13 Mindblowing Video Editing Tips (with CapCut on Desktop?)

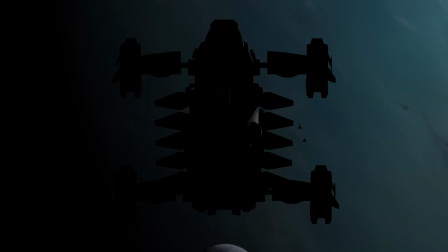0:00 Welcome to Film Crux, I'm Lion Eliton. Today we're going to teach you 13 creative editing tricks to make unbelievable videos that stand out from the crowd
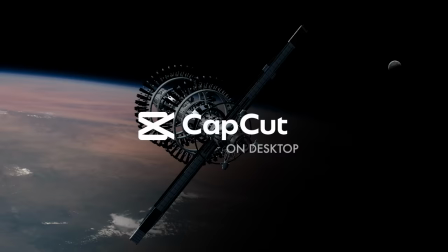0:07 with a surprisingly mind-blowing video editor that's easily the most underrated software out there, CapCut on desktop. You're not going to believe what you can do with this, and the best part is, it's free.
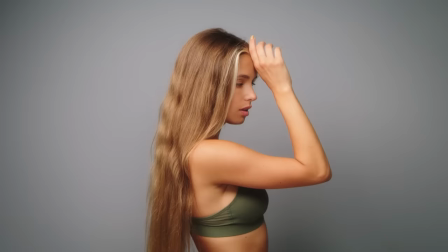0:18 Let's go. This trick is going to blow your mind.
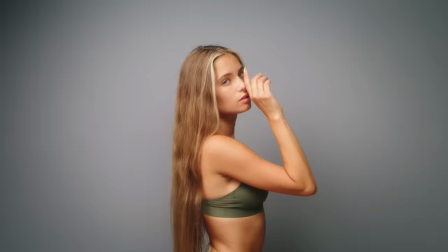0:22 If you want to do a quick color grade and change the entire look of your scene without messing up your character's skin tones,
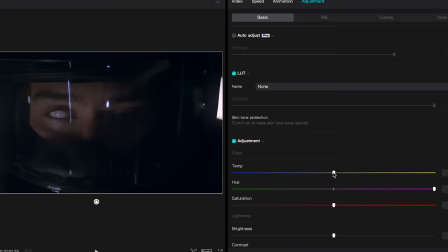0:27 just select the clip, go to Adjustment, and under Basic, select Skin Tone Protection.
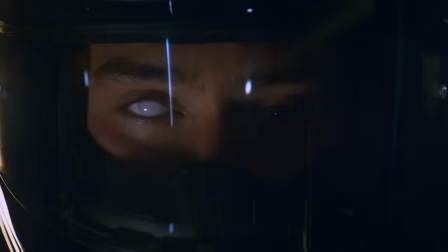0:32 Then, no matter how intense your color grade, CapCut will automatically preserve your subject's skin tones so you get amazing looking images without even trying.
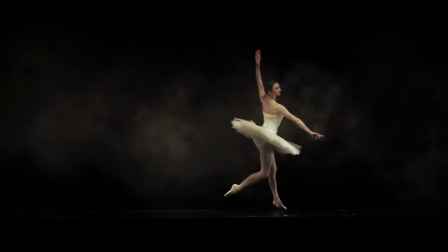0:42 If you have a video you want to use, but it's noisy and grainy because it was shot in bad lighting, you can try one-click noise reduction.
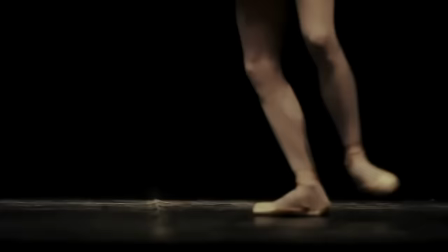0:48 Just select your clip, and under Video, go to Basic and click Noise Reduction. Just like that, CapCut will clean up your image and remove a lot of the noise for you.
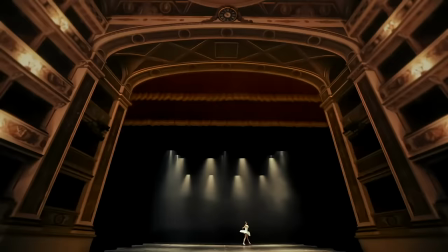0:57 As a bonus, you can click on Image Enhancement to level up your quality even more.
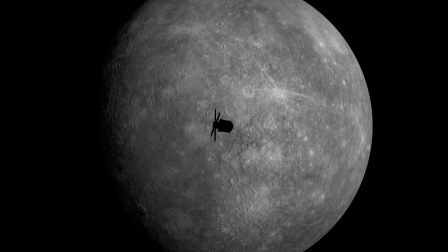1:02 One great way to add a ton of visual interest is to do a faux dolly zoom. A dolly zoom is when you dolly in while zooming out, or vice versa.
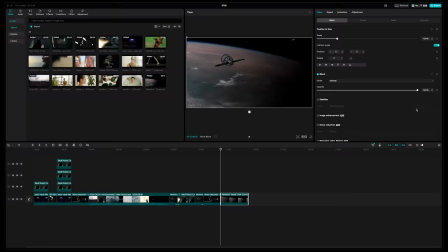1:10 You can do this digitally to create essentially the same effect much easier. Take any smooth shot of the camera tracking backwards away from your subject.
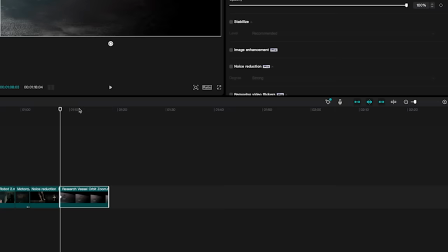1:17 Set a keyframe on the scale at the beginning of the clip,
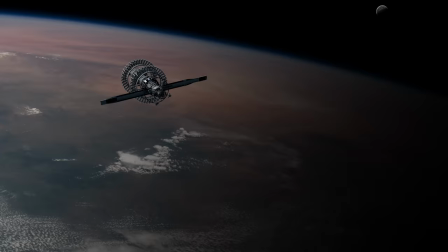1:19 then go to the end of the clip and zoom in by increasing the scale so that the subject is the same size at the end of the clip as they were in the beginning.
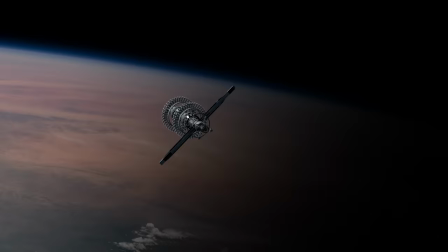1:26 This creates a wildly dramatic effect, and you could do the same thing in reverse by taking a tracking in shot and zooming out.
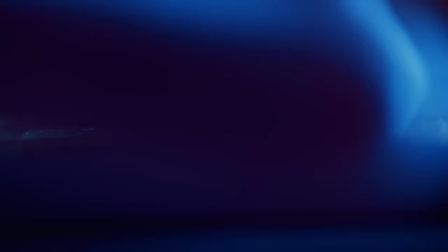1:34 Nothing's more tedious than adding captions, but since 50% of people look at videos on their phone with the sound off, you can use CapCut to add auto captions without wasting any time.
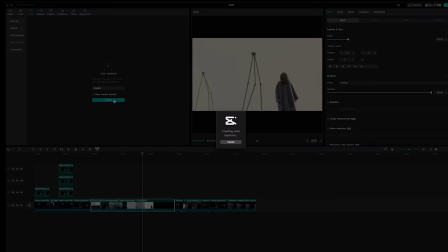1:43 Just select text in the top left of your screen and click auto captions, then just select the language and CapCut will automatically caption your video for you.
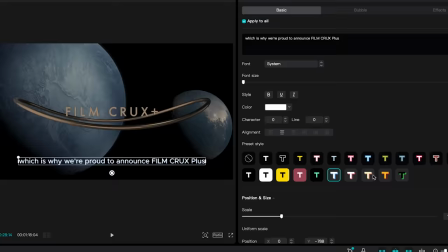1:50 Then you can just make any small corrections, adjust settings to taste, and add any effects you like to your captions with the click of a button.
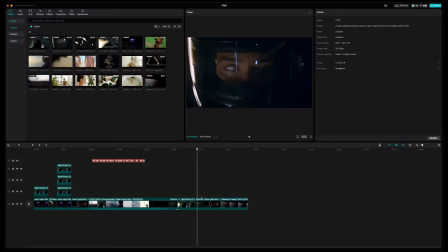1:59 Most programs have useless, outdated effects that you would never use, so you end up making them yourself or having to use third-party plugins.
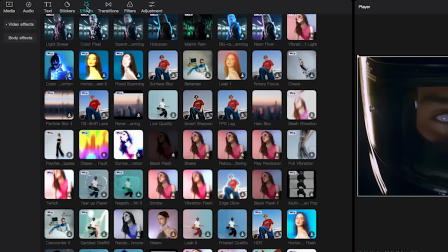2:05 CapCut actually has a ton of effects that are surprisingly good,
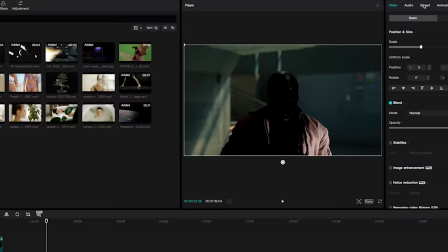2:08 from insanely useful ones like their transitions and text animation effects, to just plain cool like their wild voice effects.
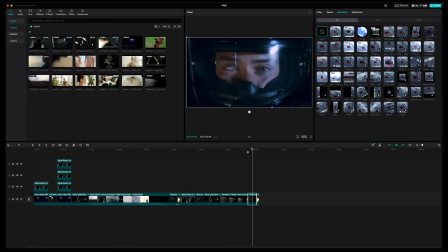2:14 The synth voice effect alone is way too fun not to use. CapCut's known for their transitions, but on the desktop version you can do even more.
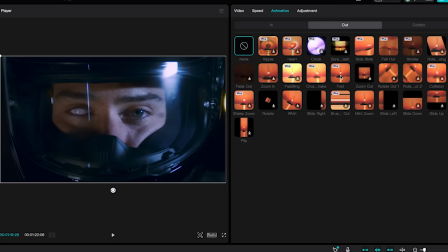2:23 Just click on your first clip, go to the animation settings, and select an out animation, which will play at the end of this clip.
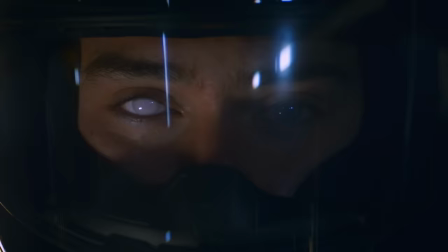2:30 Then click on your second clip and choose an in animation that goes well with the first one. This allows you to create an endless combination of custom transitions in seconds.
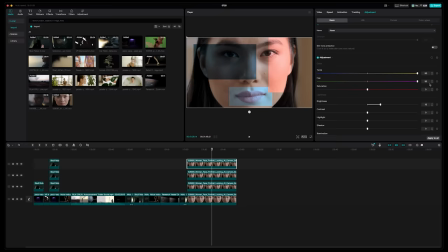2:39 Take shots of a single subject and mask out different sections, moving them to different parts of the screen.
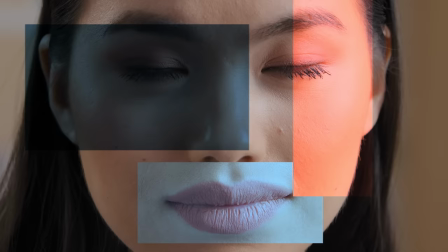2:44 Then make the effect more dramatic by adding different special effects and color grading to each masked section to make them stand out and pop even more.
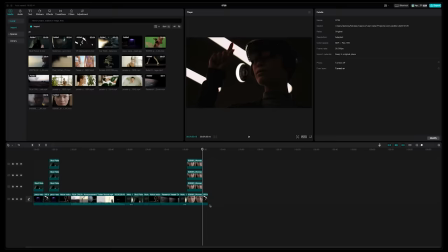2:53 If you want to add some extra flair to your edits, try animated letterboxes. Just go to your clip, click on the mask tab under video, and select film strip.
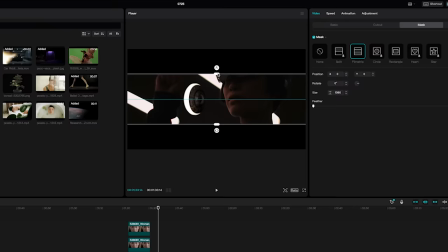3:01 Set a keyframe on size where you want the animation to start, move to where you want the animation to end, and drag the edges of your letterbox out of the screen.
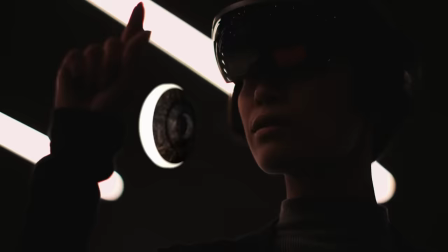3:09 Play it back and you'll get this stunning cinematic look, which is perfect for major moments of change in your edit.
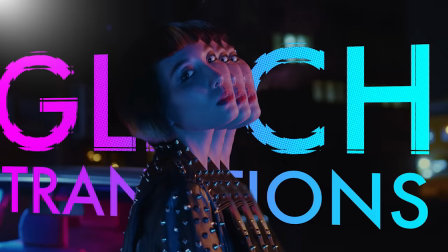3:15 If you need an amazing thumbnail for your video, but you want to save time, there's a trick to quickly make your thumbnail without actually leaving your edit.
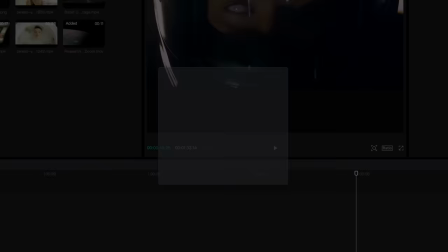3:21 Just press this button beside your timeline that says click to edit cover,
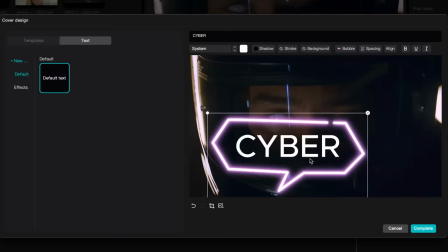3:25 and you can actually select the frame you want for your thumbnail, add title text and effects right there inside CapCut.
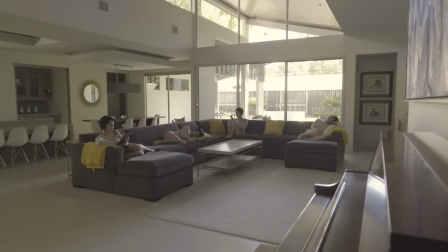3:31 One of the coolest visual tricks is cloning, or the masking technique.
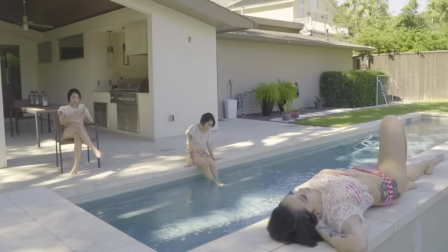3:35 This can be done easily inside CapCut by using the auto cutout feature, which will remove your subject from the background.
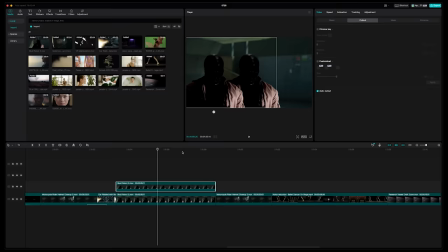3:41 Just duplicate your clip and drag it above your original. Under video, go to cutout and select auto cutout, then click and drag on that cutout to move it to where you want it to be.
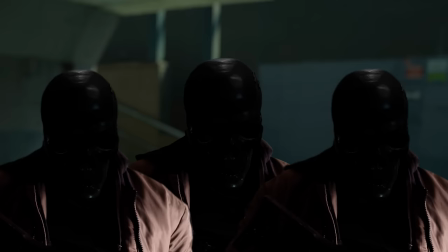3:50 You can then duplicate that cutout layer as many times as you want and place the cutout anywhere in your scene to effortlessly create this amazing cloning effect.
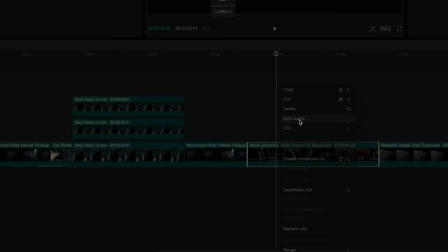3:58 If you have an existing edit or series of clips that you need to cut, but you don't want to do it manually, just right-click it and select Split Scene.
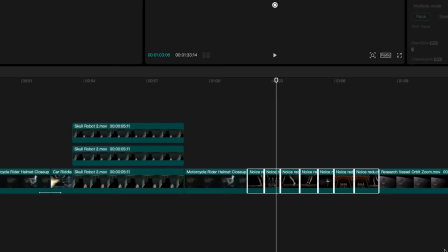4:05 CapCut will do it for you automatically in a matter of seconds.